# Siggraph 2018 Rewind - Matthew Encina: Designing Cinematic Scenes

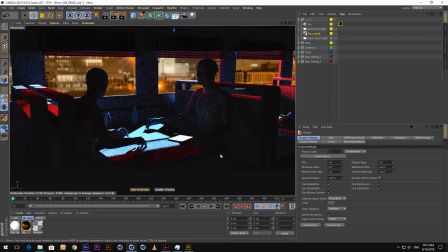2397s
And with Pro Render here, you can see that I can just zoom around and I get a really good sense of what the final rendering might look like. I know it's very noisy, but that's because all of the lighting is very, very low. So it's still calculating. But what I want to do is I just want to explore. Again, same thing. I'm trying to establish what are these two guys doing here and what is their relationship to each other. So first, I'm going to start with a couple of wide shots. And you know, I'm always inspired.
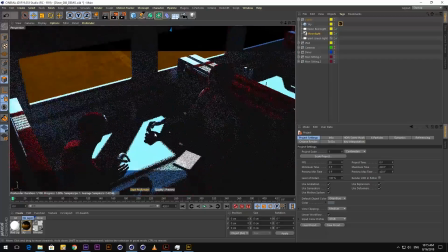2423s
I don't know if you guys have watched Breaking Bad, but they always do these cool opening shots when they cut into a spot coming from like a weird moment.
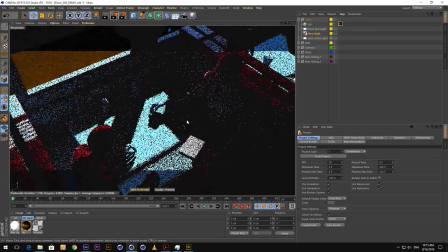2430s
Sometimes they start like up in the lamps or up in the rafters, or they're focused on something really, really weird. So for me, I'm going to start the camera up here in the ceiling, and I'm going to go ultra wide.
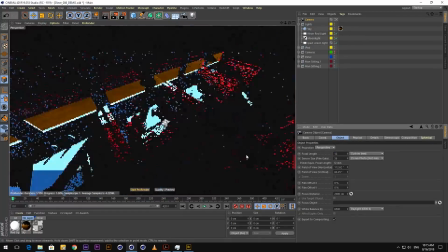2443s
Let's go crazy. Let's go 12. So we have this extreme angle.
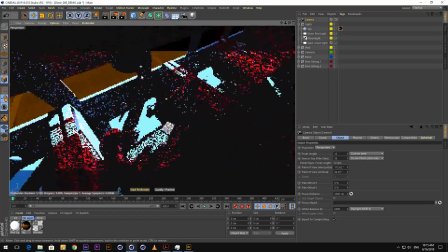2448s
I want it to feel uneasy right off the bat.
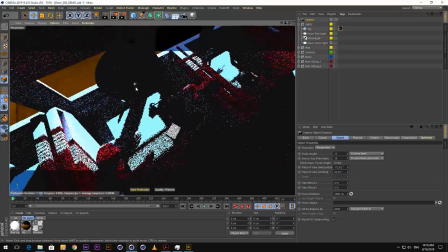2450s
So I'm up here, maybe this, I love this element in the foreground, which is just one of the lamps overhead.
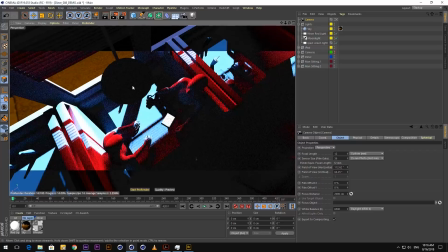2460s
So I thought this is a pretty cool shot maybe to start on. So we're up here in the ceiling looking down at these two characters. So I'm pretty happy with that. I'm going to duplicate my camera, and I'll work on more establishing shots.
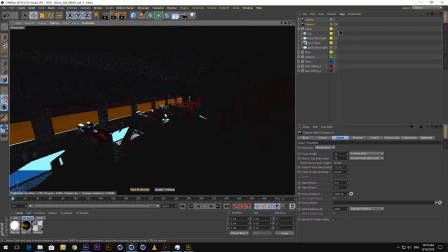2473s
Again, this is in no particular order. I'm just playing around, exploring, and I'm going to edit these down later.
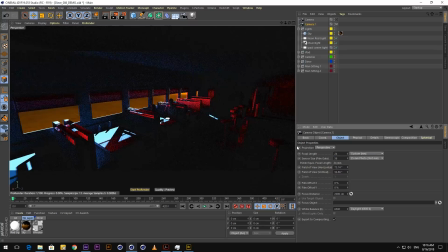2480s
So this is a little too wide. Let's go with a 24 millimeter, a little bit more standard, a little bit more flat.
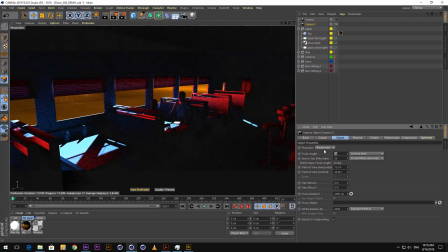2486s
And as you can see, as I'm adjusting this focal length, things get a little bit more flat, a little less distorted.
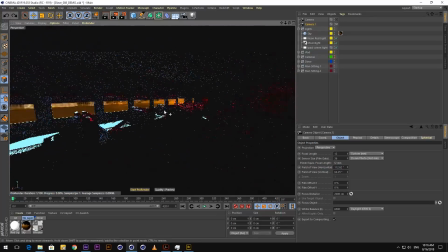2492s
You know, I'm happy with the 24. Let's go back. So maybe we have a shot back here where we're in the corner of the diner looking at these two silhouettes back here. So that's pretty cool. I'm going to make another camera. You know, and with these things, I like treating these sets as if they were live sets.
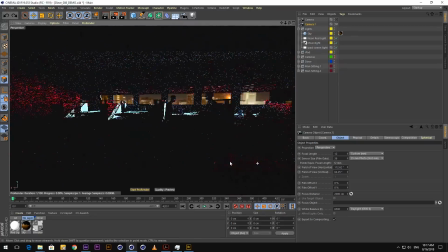2511s
So for me, there's this cool little stool here in the diner that I'm just going to position my camera on. And I'm just going to sit it on top of here. But I want to be much closer now. I want to get a little bit more intimate on this because 12 millimeters, that's, oh, you know, I forgot to duplicate my camera, my bad.
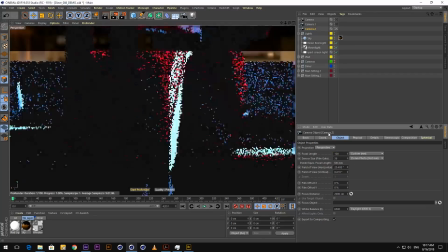2531s
Let's go 100 with this. Oh, a little too intimate there.
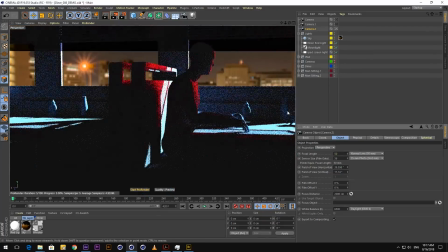2535s
Let's do 50 millimeter. Yeah, this is feeling pretty good. So now I'm just framing this shot.
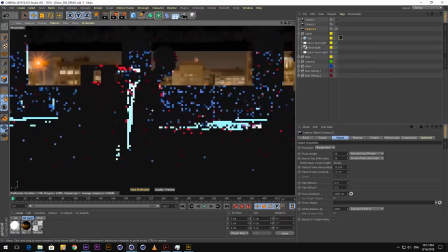2541s
I'm just looking for, again, trying to get a little bit closer and closer away from my establishing shot.
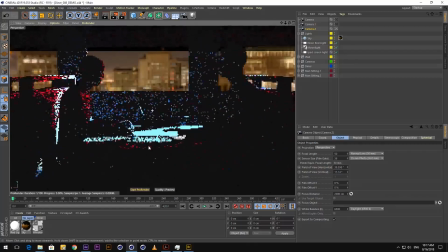2547s
And I'm trying to utilize some foreground elements so that I can make my shot a little bit more interesting.
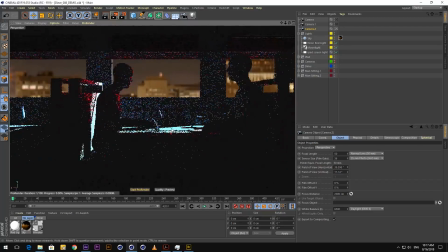2556s
So that's pretty cool. You know, let me get it a little bit lower. Yeah, now I get this stool in the foreground. It's helping point at this character here in the middle. And I have this edge element here that's pointing at this character on the right.
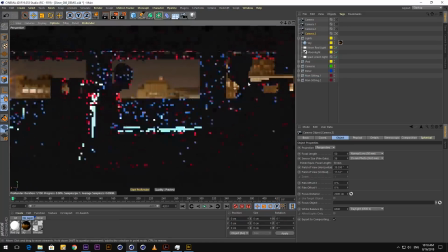2569s
So now let's establish our characters. Let's focus on our subjects. So I want to focus on this guy on the left first.
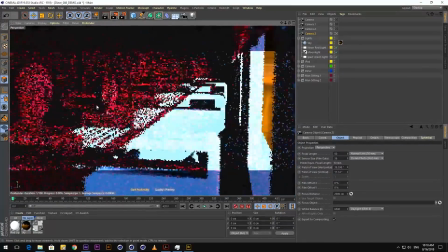2577s
I want to focus on his face since he's brightly lit. He looks a little nervous here.
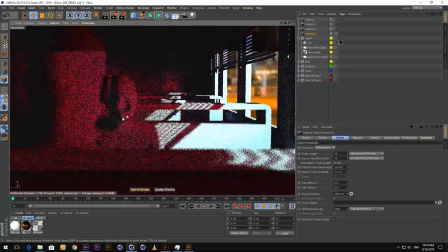2582s
You know, he's looking out the window because they are trading top secret government information, so maybe he knows he's going to get caught.
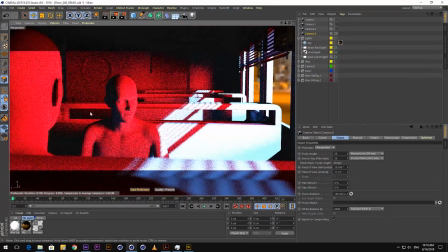2590s
So let me pull the focus on this character. Again, just clicking with this tool. And I'm doing it from over the shoulder of this other character.
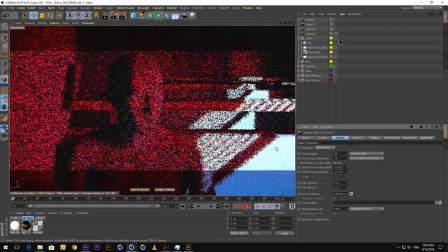2598s
I want to flatten this out a little bit, so I'm going to go 85 millimeters. Yeah, now it's really intimate, and it's really about this character here.
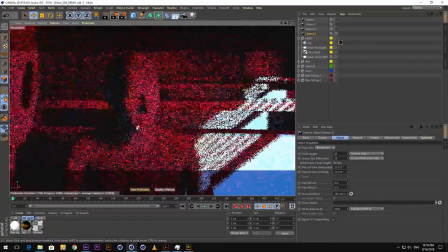2605s
I'm going to line it up on the thirds. I don't need the guide. I already know where it's going to land. Now, you know what?
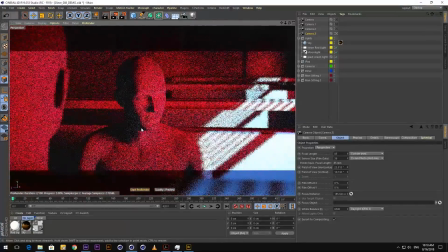2611s
I want to keep them centered. So maybe something like this feels pretty good.
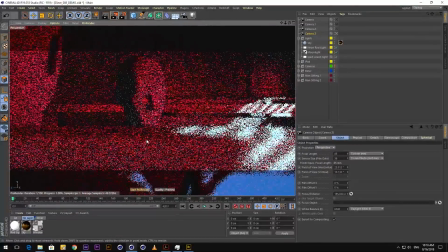2615s
It's also nice to have this part of the seat in the foreground a little bit out of focus.
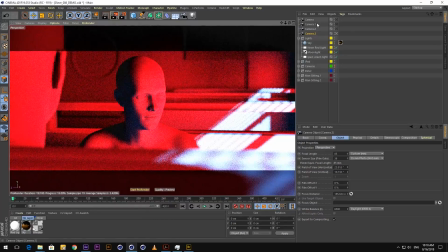2621s
So this is pretty dynamic. I like this character right here. So he looks a little nervous, and he's looking out the window.
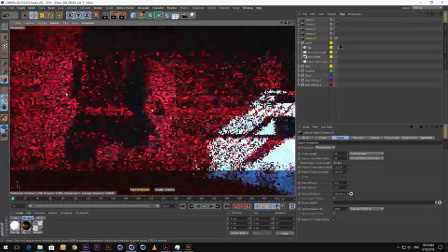2627s
Now let's focus on our other subject, the other guy who's just a little bit more mysterious. And as you can see, this whole time, I'm not animating anything.
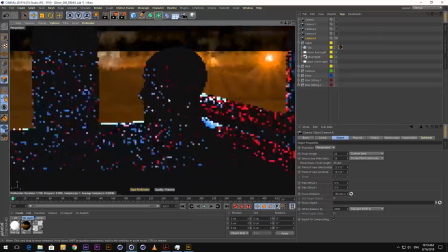2635s
I've already just set the lights up. My set is very static, and all I'm doing is just trying to find the shot with the camera.
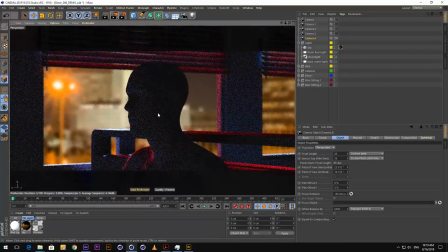2643s
So this guy is very mysterious. He's silhouetted.
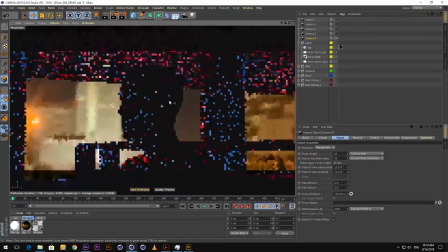2646s
I want the bright sky behind him. So maybe it's something like this, but I want to get really tight on him.
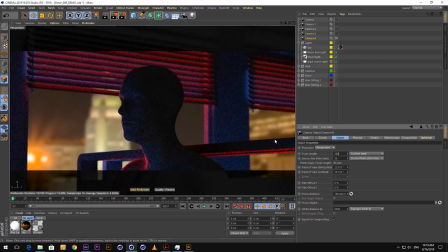2653s
Let's go 200 millimeters.
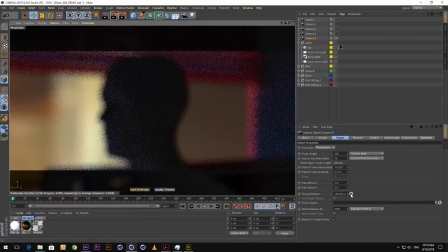2659s
And let me pull the focus on him.
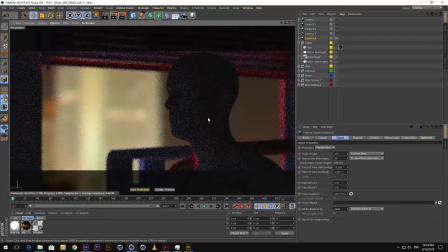2663s
So he feels, I don't know, he feels a little shady because we don't really see much details in his face. He's very dark. and he's silhouetted. So now we have this interesting juxtaposition between these two characters. And now let's frame up the reason why they're here, which is they're trading information.
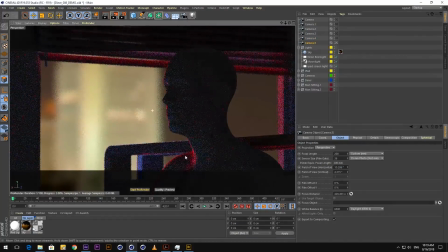2682s
So we have our characters, but we could also treat the other objects in the frame as if they were characters as well.
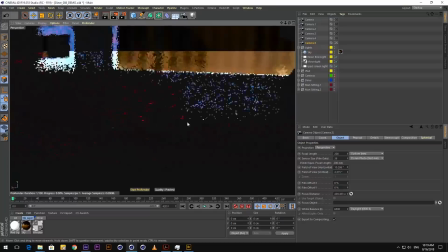2688s
So let's think about our iPad here that has the information on it.
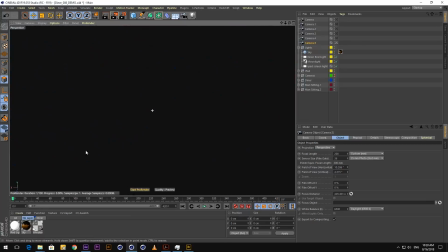2693s
Let me find that. Oh, it's, my 200 millimeter is throwing me off. Let's go wide. And let me find my screen. Let me click out of here.
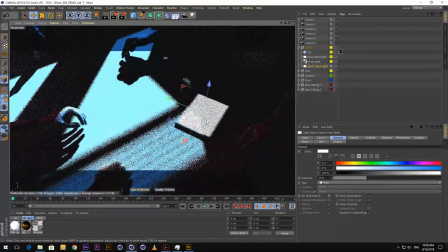2709s
Let's just do it from here. So now I'm just looking for an interesting way to frame up this subject right here, which is this iPad.
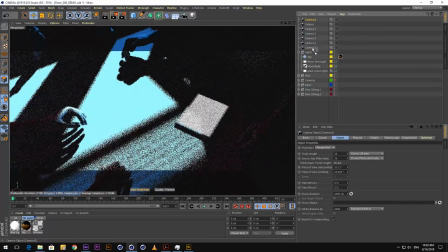2716s
So let me make a camera from here. I like that shot. So this is a cool camera, 36 millimeters. That feels pretty good. So it's less about the characters at this moment. Now it's about the information that they're trading. I'm trying to make this a central focal point. So now it's this iPad here.
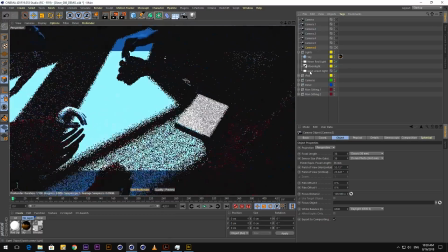2731s
I think we could try another camera where we are from the POV of the iPad now.
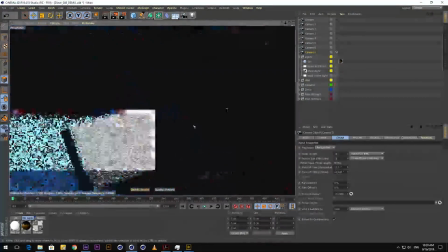2738s
So let me get really close to this guy. And you'll see I'm just focusing on little details here.
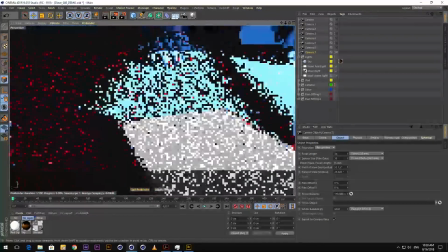2744s
Little details that help build the story, help build the tension. Ooh, this is kind of cool.
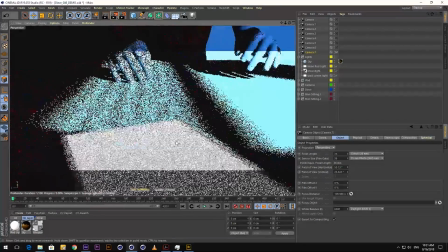2748s
Now if we see these hands, it feels like they're reaching in for this iPad, almost like he has these itchy fingers.
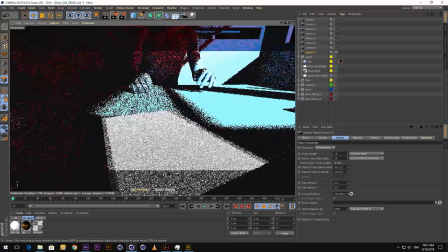2754s
Let me go a little wider. Let me go 16 millimeters. Ah, that's pretty cool. So now if we put this from the POV of the iPad,
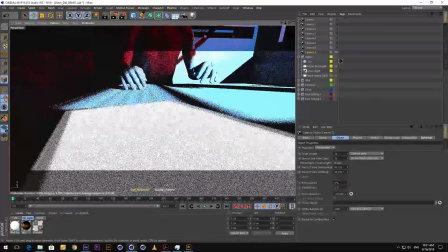2763s
all of a sudden it feels like these hands that are across the table want to reach in for them. So you could treat your objects just like you would any character. So as we're flipping through these, you can see now we have some very interesting shots. So I'm going to jump back into my presentation, and we could see the sequence that we came up with.
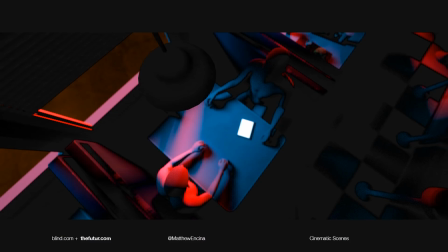2781s
So first, we're starting with this wide shot up in the rafters, up in the ceiling, looking down at these two characters.
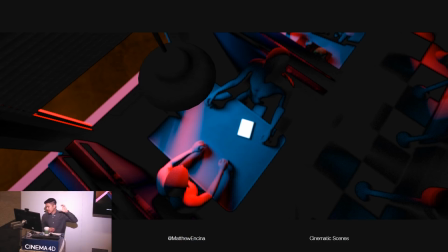2787s
And you can see the contrast point is that iPad on the table. So this is where our eye is focusing.
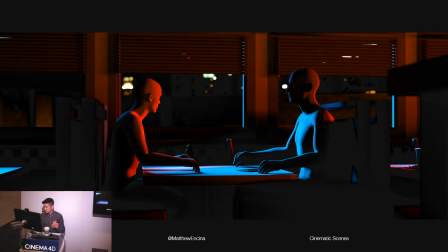2793s
Now we have our establishing shot of these two characters. This camera's just sitting right on the stool, looking at these two guys.
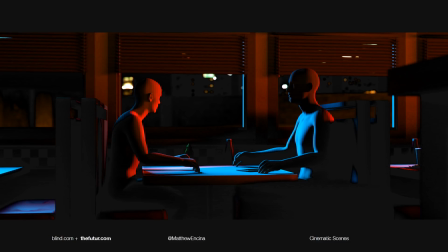2800s
This guy's looking off out the window, and the other guy seems a little calm and collected, maybe a little mysterious here.
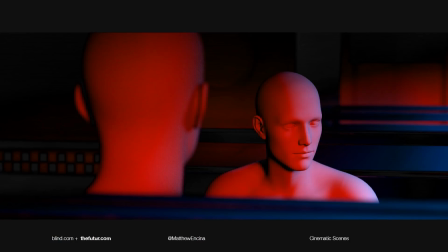2807s
Then we cut to our other character over the shoulder of the guy who's trading the information, and he's a little nervous.
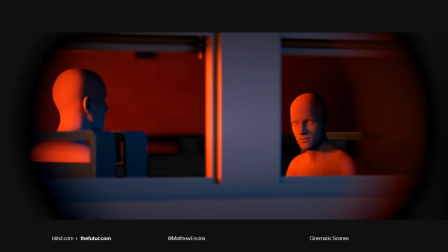2813s
He's looking out the door, or out the window, rather. And he should be nervous because somebody's watching him. So this is from across the street. I used a 200 millimeter lens, and then I just put this little tube in front of the camera just to simulate what it would feel like if somebody was surveying these two guys.
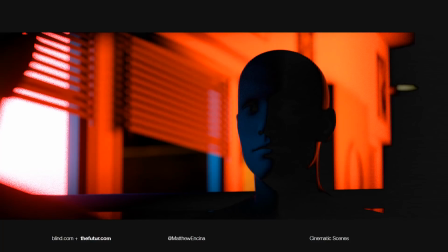2829s
So he has a reason to be nervous. And then we cut to our second subject. Man, he looks super shady, man. He has this little smirk on his face like, oh my gosh, this guy's about to backstab me. So we get a little uncomfortable, especially because with the lighting here, it's very bright behind him, and he's silhouetted, right?
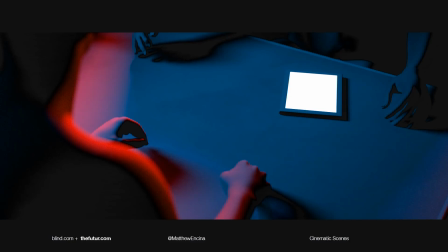2847s
Now, all of a sudden, now we're showing the information, the thing that they're trading. This becomes the subject of the frame. They're about to trade information on this iPad.
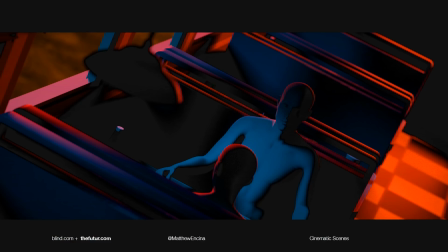2856s
And I inserted this other shot where I did that Dutch angle where everything is off axis, and you could feel it feels a little uncomfortable. Like, why is the world turning like this? I'm starting to build up this tension, remember? Building up this tension so that you as the viewer can lean in, so there's a little bit more drama there.
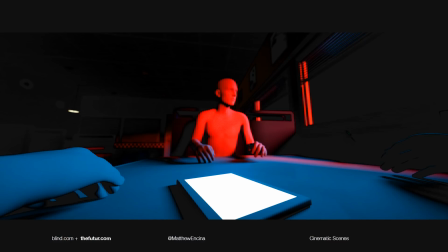2874s
Then we cut back to the iPad where it feels like the hands in the foreground almost feel like they're protecting the iPad, the information, and the other guy is kind of reaching out towards it. And then they're about to make the exchange.
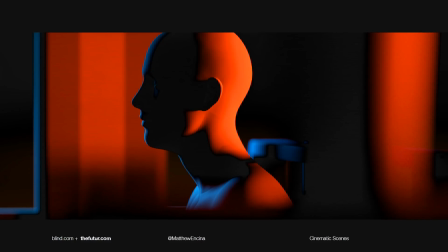2887s
This guy cut back to him again, like he feels a little shady. I'm not sure why. Well, boom.
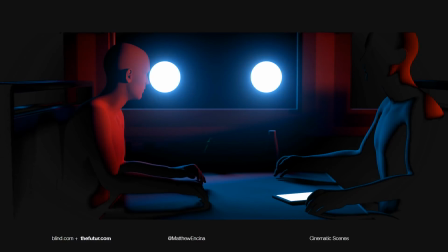2892s
Maybe they just got busted. So lights came on.